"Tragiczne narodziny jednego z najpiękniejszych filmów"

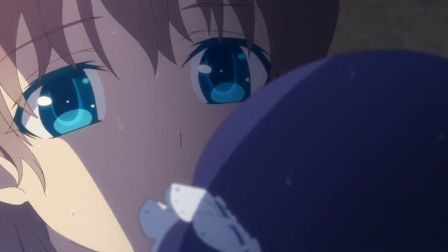(31:36)
Poprzednie historie tworzone przez Mario Kade rozgrywały się w prawdziwym świecie.
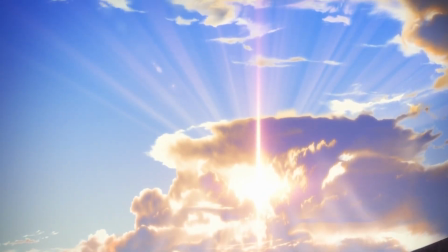(31:40)
W przypadku swojego reżyserskiego debiutu postanowiła od tego odejść. umieszczając opowieść w fikcyjnej krainie.
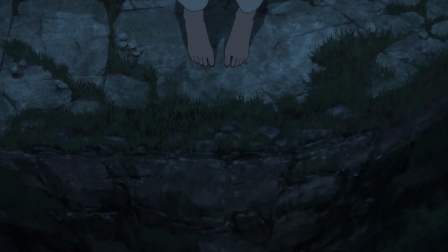(31:46)
Doszła do wniosku, iż poza tym, iż po prostu Bart lubi fantazy, to chciała ona wyrazić emocje w taki sposób, który możliwy jest tak naprawdę tylko poprzez fantazję.
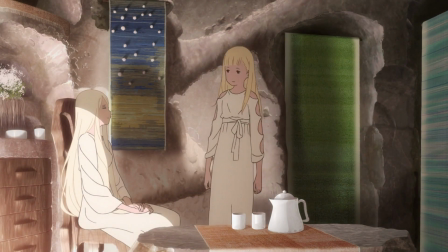(31:55)
Powiedziała także, że uczucia, które chciała przekazać, były na tyle silne,
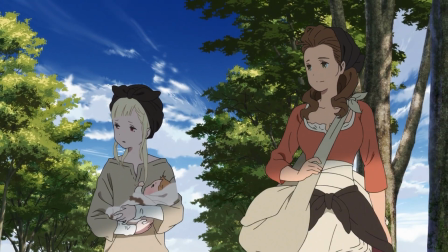(31:59)
że dramat osadzony we współczesnym świecie mógłby być aż nadzbyt realistyczny i trudny do przyjęcia, a nawet mógłby wydawać się wręcz fałszywy.
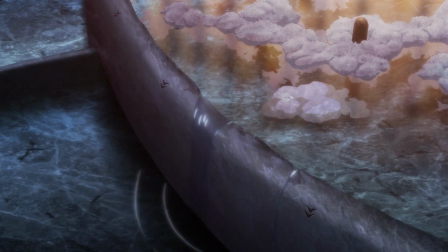(32:07)
Chciała, żeby sam świat, w którym rozgrywa się opowieść, przekazywał informacje.
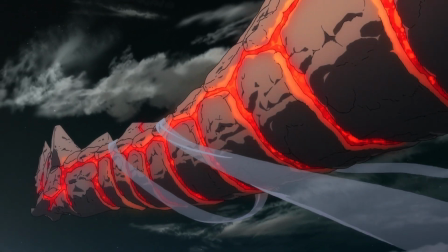(32:11)
Stąd w historii pojawiają się żeńskie smoki nazywane Renato, które używane są do celów wojennych.
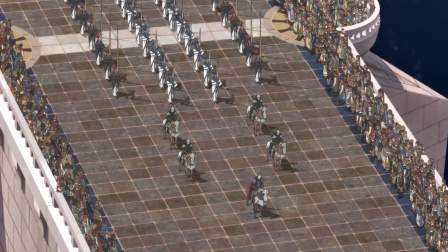(32:17)
W czasie, w którym rozgrywa się akcja, została ich garstka, a ich liczba maleje, trawiona przez tajemniczą chorobę.
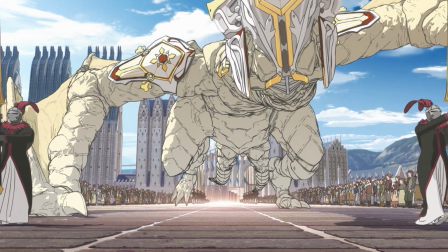(32:23)
Smoki stają się w ten sposób symbolem izolacji, rozpaczy spowodowanej uwięzieniem i samotności.
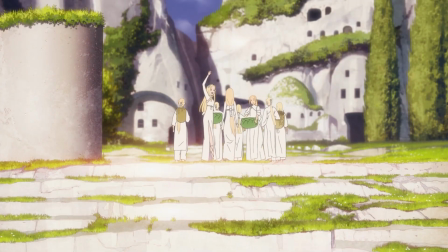(32:28)
Podobnie lud lore wsłuży do zobrazowania pewnych procesów i uczuć.
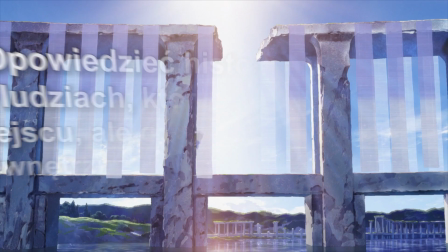(32:32)
Mario Kada powiedziała, że chciała opowiedzieć historię o pięknych ludziach, którzy żyli w pięknym miejscu,
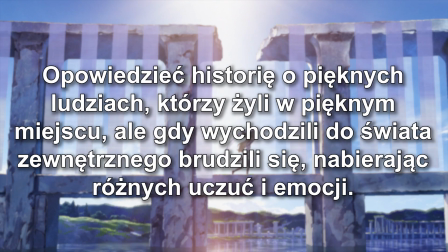(32:38)
ale gdy wychodzili do świata zewnętrznego, brudzili się, nabierając różnych uczuć i emocji.
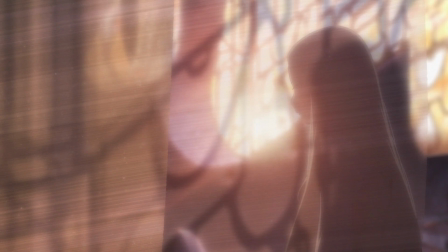(32:45)
Wpadła ona na pomysł, aby wioska Lorf była miejscem bardzo sterylnym, bez żadnych ptaków i ryb,
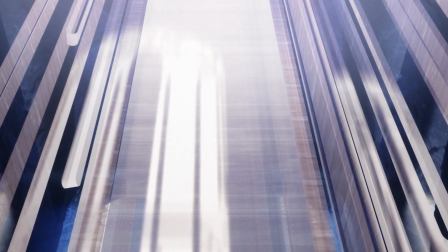(32:51)
gdyż jak powiedziała, to tak piękni ludzie, że inne istoty nie mogły żyć na ich wyspie.
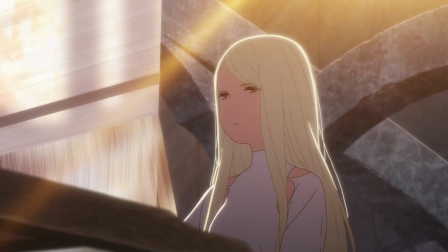(32:55)
Chciała także, aby lokacje i postacie pod względem ich wyglądu, a następnie emocji pasowały do siebie.
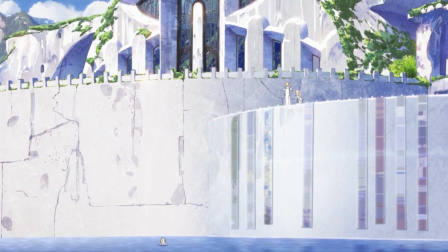(33:01)
Z tego powodu wymyślono, aby wioska Ludu Lorf, budynki i mosty wrzeźbione były z jednej skały, pokazując,
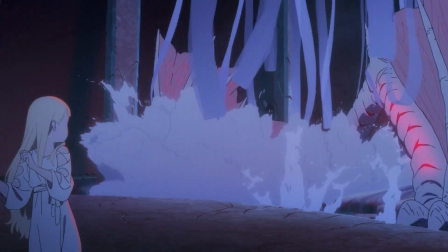(33:07)
że to coś, czego ludzie nie byliby w stanie osiągnąć, dowodząc długowieczność ludu mieszkającego na wyspie.
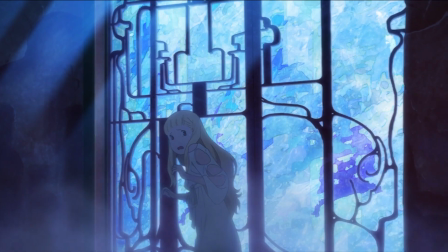(33:13)
Tomaki Okada, który był scenografem oraz projektantem koncepcyjnym,
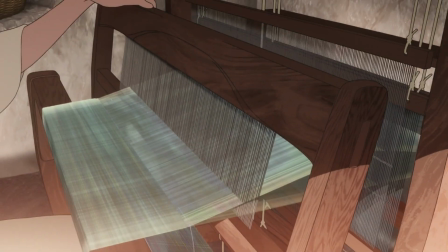(33:17)
wspomniał, że podczas tworzenia lokacji do filmu wyobraził sobie, że wioska długowiecznych jest obszarem mieszkalnym stworzonym niezwykle starannie, nie w sposób przemysłowy.
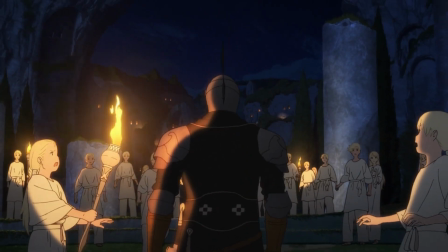(33:26)
Dlatego jest tam wiele krzywist i między innymi dlatego budynki wykute są w wapiennych skałach.
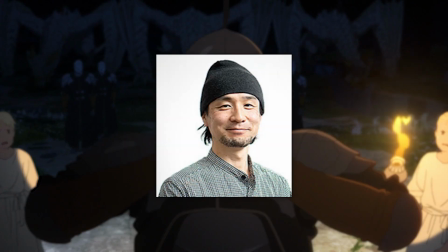(33:31)
W dodatku to właśnie on wraz z reżyserem artystycznym Kazugim Higas i Jim, czyli osobą koordynującą,
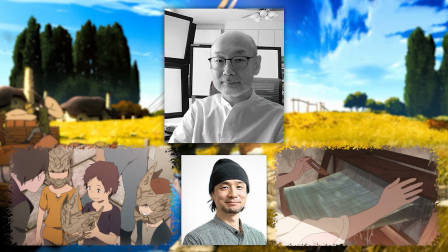(33:37)
aby tła w filmie tworzyły spójny świat, zasugerowali, aby umieścić w wiosce kwiaty, by nie było w niej zbyt pusto.
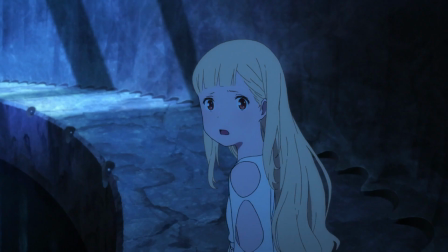(33:43)
Jak kilkukrotnie zaznaczała reżyserka, znalezienie równowagi w kierowaniu świata potrafiło być szczególnie trudne.
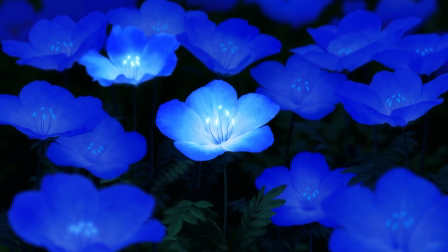(33:51)
Finalnie, mimo że kwiaty pojawiają się na wyspie, to nie jest ich wiele, gdyż twórcy wpadli na inny pomysł.
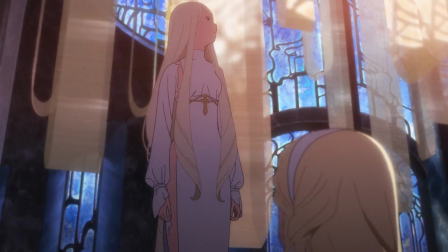(33:57)
Umieścili oni w historii Hibior, czyli materiał, którego tkaniem zajmuje się lud lorów.
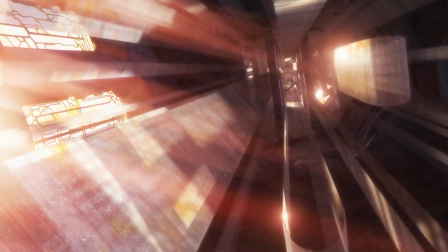(34:02)
Tylko oni są w stanie zapisywać w niego informacje, swoje myśli i uczucia, tkając go, a następnie odczytując.
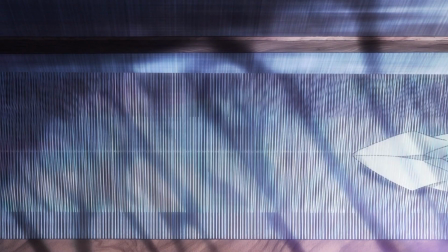(34:08)
Nie dość, że okazuje się w późniejszej historii mieć on symboliczne znaczenie dla bohaterów,
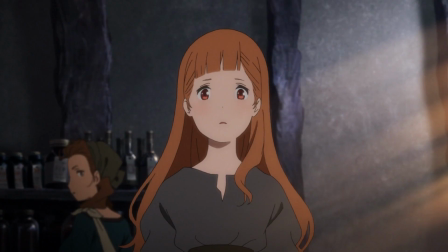(34:13)
to jest to materiał, którego lud lore używa w ramach handlu wymiennego ze światem, aby mieć z czego żyć.
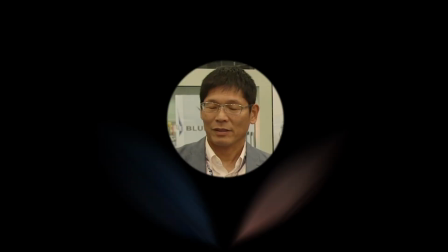(34:19)
O trudnościach związanych z kreowaniem świata wspomniał też producent Kenji Horikawa, mówiąc o wyzwaniach stojących przy tworzeniu fantastycznego świata.
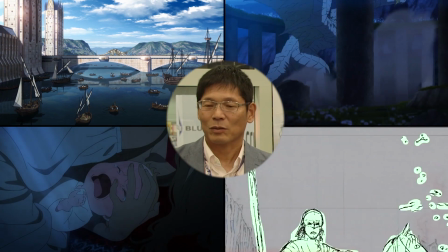(34:26)
Tą oczywistą jest tworzenie wymyślonego świata od zera, gdzie nie ma licznych zdjęć czy wideo jako inspiracji i punktów odniesienia,
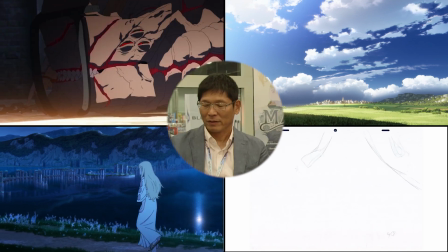(34:34)
jak w przypadku anime osadzonych w prawdziwym świecie.
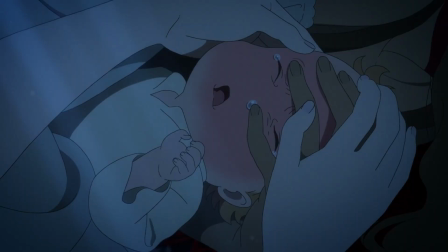(34:37)
Poza tym wspomniał również o tym, że w Japonii jest niewielu artystów, którzy potrafią bardzo dobrze stworzyć żywy i robiący wrażenie świata.
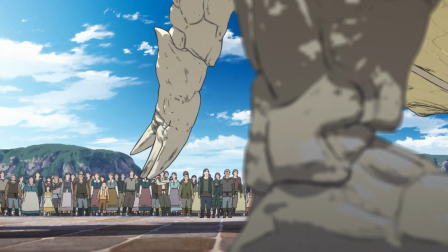(34:45)
Ostatecznie w wyniku tego, że bohaterowie co jakiś czas się przeprowadzają, akcja szybko zabiera nas z wioski, przenosząc do paru innych,
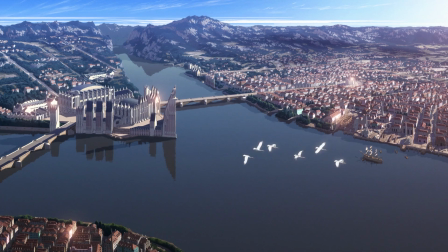(34:52)
różnorodnych lokacji, takich jak monumentalna stolica państwa, Mezarte, czy miasto kuźni i kominów, Dorej.
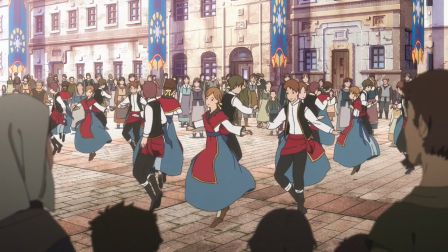(34:59)
Świat przedstawiony w filmie wydaje się być naprawdę rozległy i żywy, ale jednocześnie przez to,
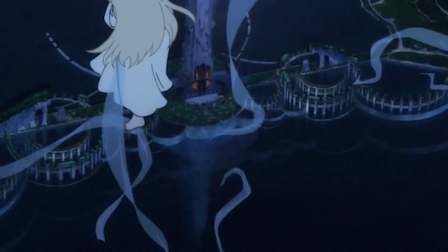(35:04)
że film nieszczególnie mocno skupia się na prezentowaniu jego zakamarków, to nie dowiadujemy się o nim zbyt wiele.
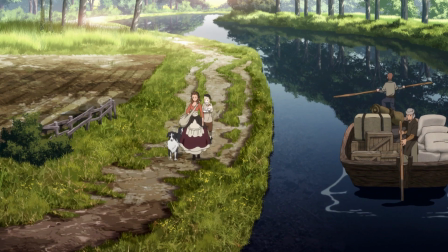(35:10)
Co z jednej strony jest szkodą, ponieważ ma on potencjał na coś naprawdę ciekawego i ma się poczucie zmarnowanego potencjału, a z drugiej,
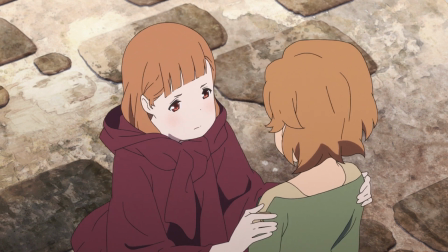(35:17)
zcentralizowanie na protagonistach na pewno zwiększyło emocjonalny wydźwięk całości.
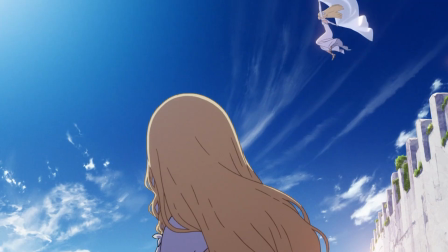(35:23)
Zdecydowanie jednym z najjaśniejszych, ale i najważniejszych aspektów filmu jest strona wizualna,
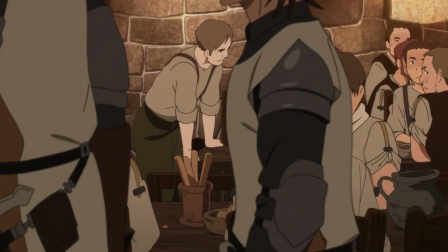(35:29)
a co za tym idzie preprodukcja i produkcja filmu, której należy się przyjrzeć.